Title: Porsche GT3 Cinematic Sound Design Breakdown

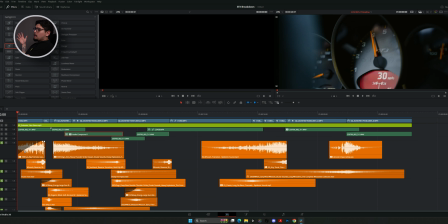So my thought process here was really just finding a sound effect that kind of has a buildup, essentially tying in with the buildup of the RPMs and the buildup of the car getting faster and faster.
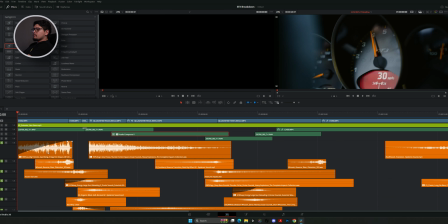So we have this sound effect here called Fire Gas Big Tremolo, and this is how it sounds.
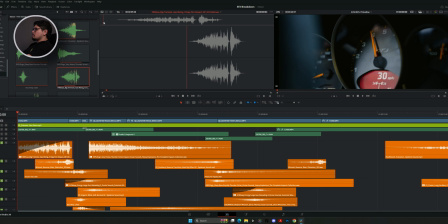And yeah, it has like a nice build up and then it has like a nice little impact at the very end. So pretty much this is how it sounds with just the sound effect.
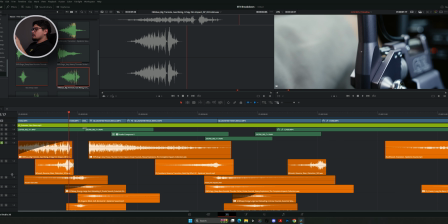So to add another layer of depth to this sound effect, I also added this whoosh riser here. And it's always good to just layer your sound effects. It gives it more depth, more oomph, you know? And it's just more impactful, really.
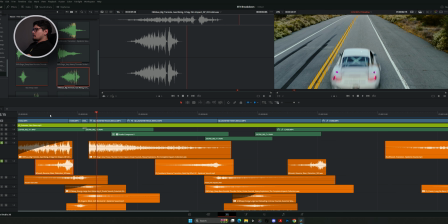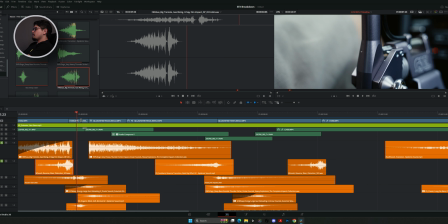And yeah, so it cuts to this shifter clicking into place.
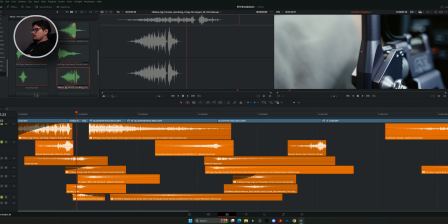So for that, I have this sound effect here, this clock mech clock from another world. And this is how it sounds.
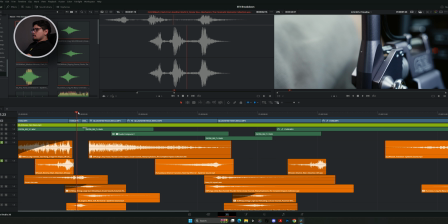And yeah, it just has like a nice mechanical click to it. So then from this clip to the next clip, this transition here,
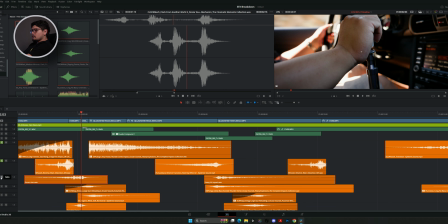we have this frozen riser mixed with this fast whip.
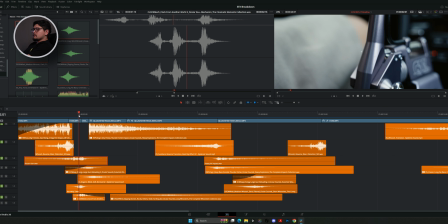Like I said, it's always good to layer your sound effects.
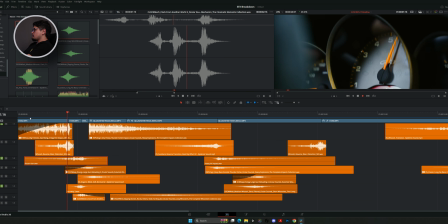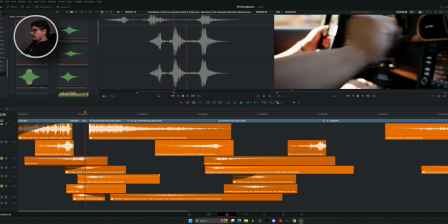And then we have the shifter clicking into place again, but I didn't want to use that same mechanical click. I wanted to find something a little bit different. So I found this sound effect here.
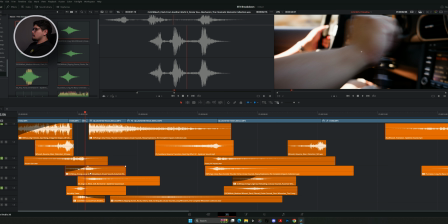And most of my sound effects come from Ocular Sound. They have a good library. And it's this one here, the SCI WEP Energy Large Gun Reloading. And here's how that sounds.
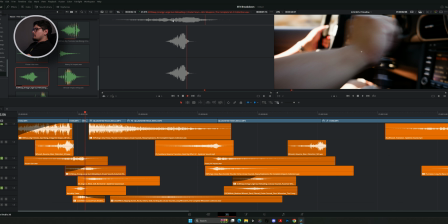So that part there, right? That's where I wanted the shift to happen.
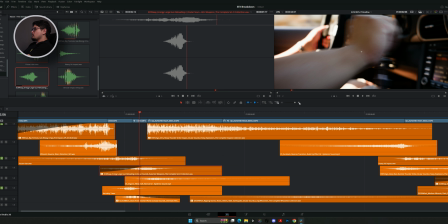And I feel like it just sounds good. It ties into the clip really well. And it has sort of like a futuristic feel to it. And yeah, it just feels right, you know?
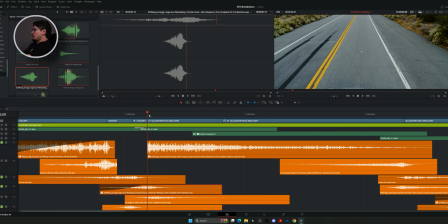So then for this next sound effect here of the flyby drone shot, I wanted like a really big impact. And I was trying to look for something that had like a large impact. And I came across this thunder strike impact sound effect, and here's how that sounds.
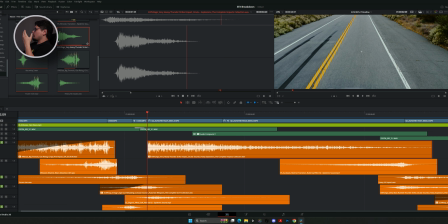It's a very heavy impact, and I felt like it just went well with this clip here of the flyby. Since the car is like flying by really fast, I wanted like this heavy impact to indicate that the car is just like going quick.
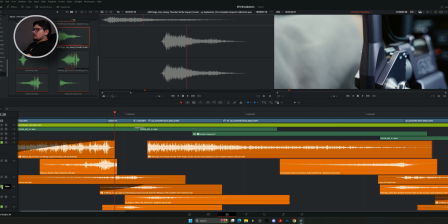So then if we play it with just that sound effect here,
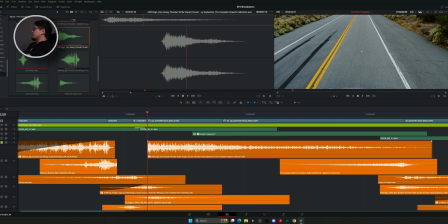boom. So what I did here too was add Fairlight EQ. So let's go ahead and show you what I did. So if I drag Fairlight EQ onto the audio effect,
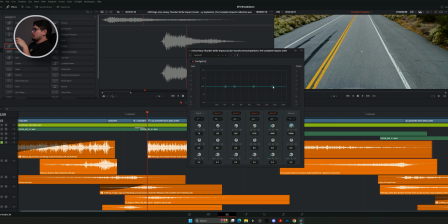so what I did was I got the number 5, drag that up into the left around here, grab the number 2, drag that up to the right, and kind of make this little U shape.
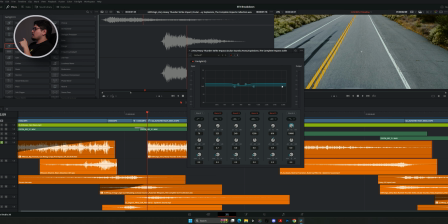Essentially, I'm boosting the lower frequencies and the higher frequencies and leaving this section a little bit untouched.
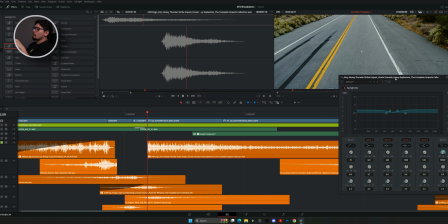And essentially this should make this sound effect more impactful and just give it more depth. So now if we play it with the Fairlight EQ effect,
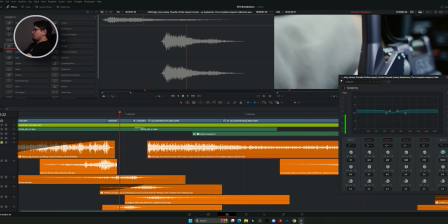and then if we turn it off,
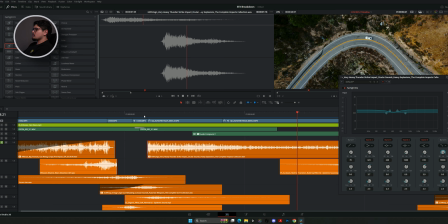it sounds more subtle, you know, with it off. And then when we turn it on, it just feels more like, you know, like it's more there, you know, more impact. So that's really how I like to use Fairlight EQ. I don't use it for every sound effect.
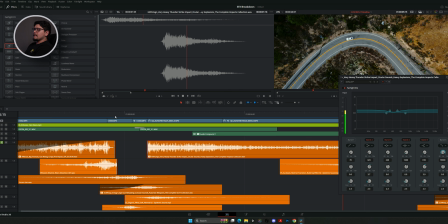It's just for certain ones that I want to enhance, you know, the audio sound to it.
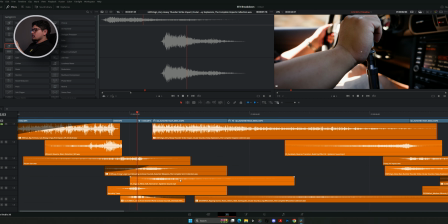So then also to add to this impact, I also added this organic wind swoosh just to indicate, you know, the cars flying by. So usually there's always like kind of like a wind swish passing. So if we play that by itself, this is how it sounds.
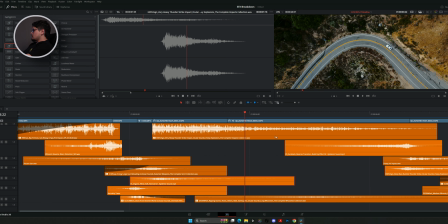So yeah, just another layer of texture, right? So then here for this drone shot, we have a nice little curve. And at the peak of it, I wanted to add like another long whoosh just to kind of indicate that the car is like coming around the curve. And here's how that sounds.
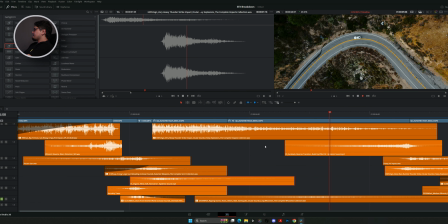It's really just depth, you know, like adding sound effects to like sections like this or in certain places just adds more depth to, you know, the sound design.
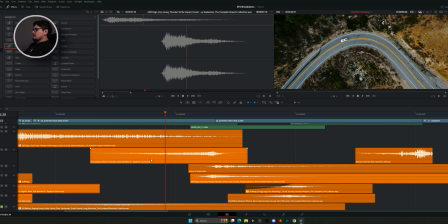So then we're coming to another transition. So I wanted to add this reverse transition buildup, sort of like a riser.
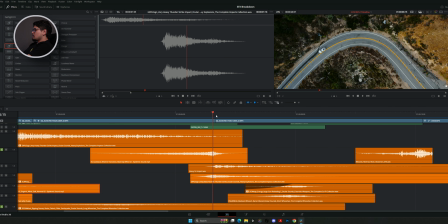Boom, and then it cuts to, you know, the in-cabin shot. So like I said, layering effects, sound effects is very important. It just adds more depth to the sound design. So this here, you know, it sounds very subtle.
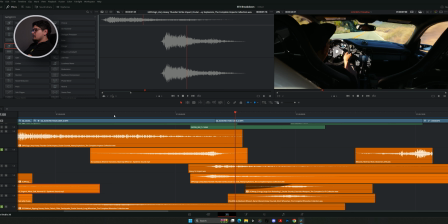It's not too crazy, not too dramatic, but we could do more to that, you know. So in order to do that, I added this heavy impact and this deep bass rumble. So then with that added, here's how it sounds.
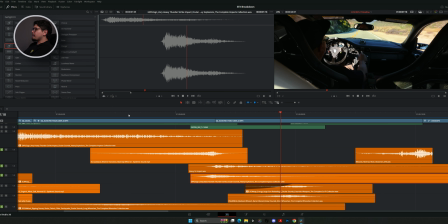You know, there's more impact there, right, on the transition. And then he's about to shift again, so then we have the shift sound effect that we previously used.
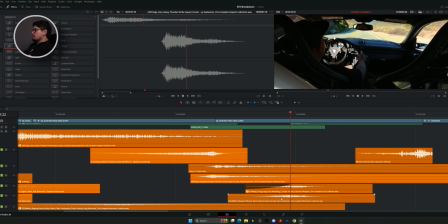Also with another kind of medium whoosh, just to enhance, you know, that shifting.
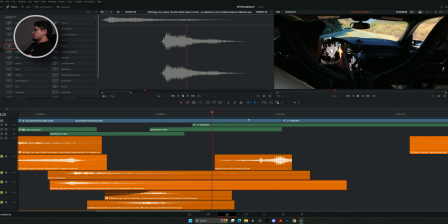And then we have another transitional effect here, this whoosh reverse riser. And I really like to use risers in transitions from one clip to another, but
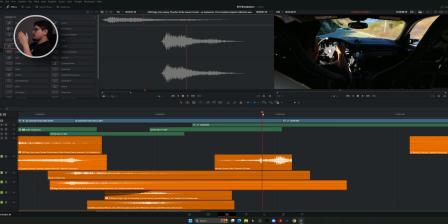kind of in the way that's like it's a different type of clip. So obviously we have an in-cabin shot, and then it transitions to the car rolling up, coming to a stop.
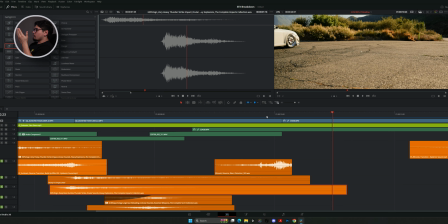And yeah, at this point you hear, you know, the brakes squealing, and then the car comes to a stop,
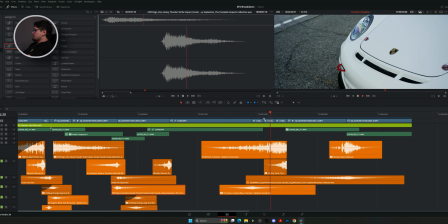and then it cuts to some more beauty shots. So then here I added like another little whoosh.
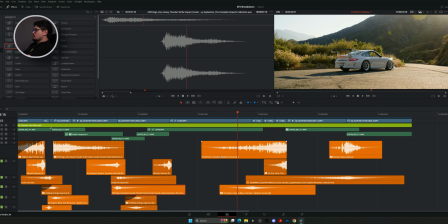And then another whoosh transition kind of riser.
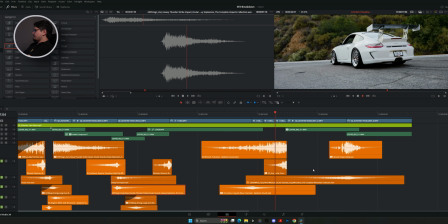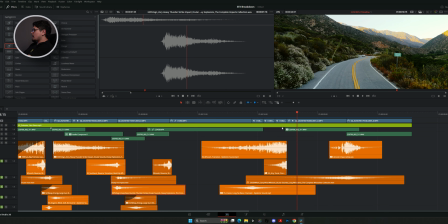Boom, and then it cuts to another drone shot, and it's just very abrupt cut,
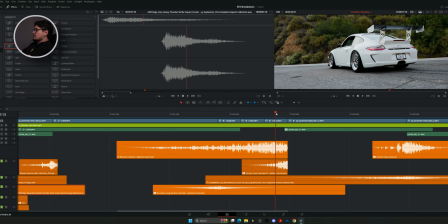just because we have, you know, beauty shots, and then we have a completely different clip of a drone shot.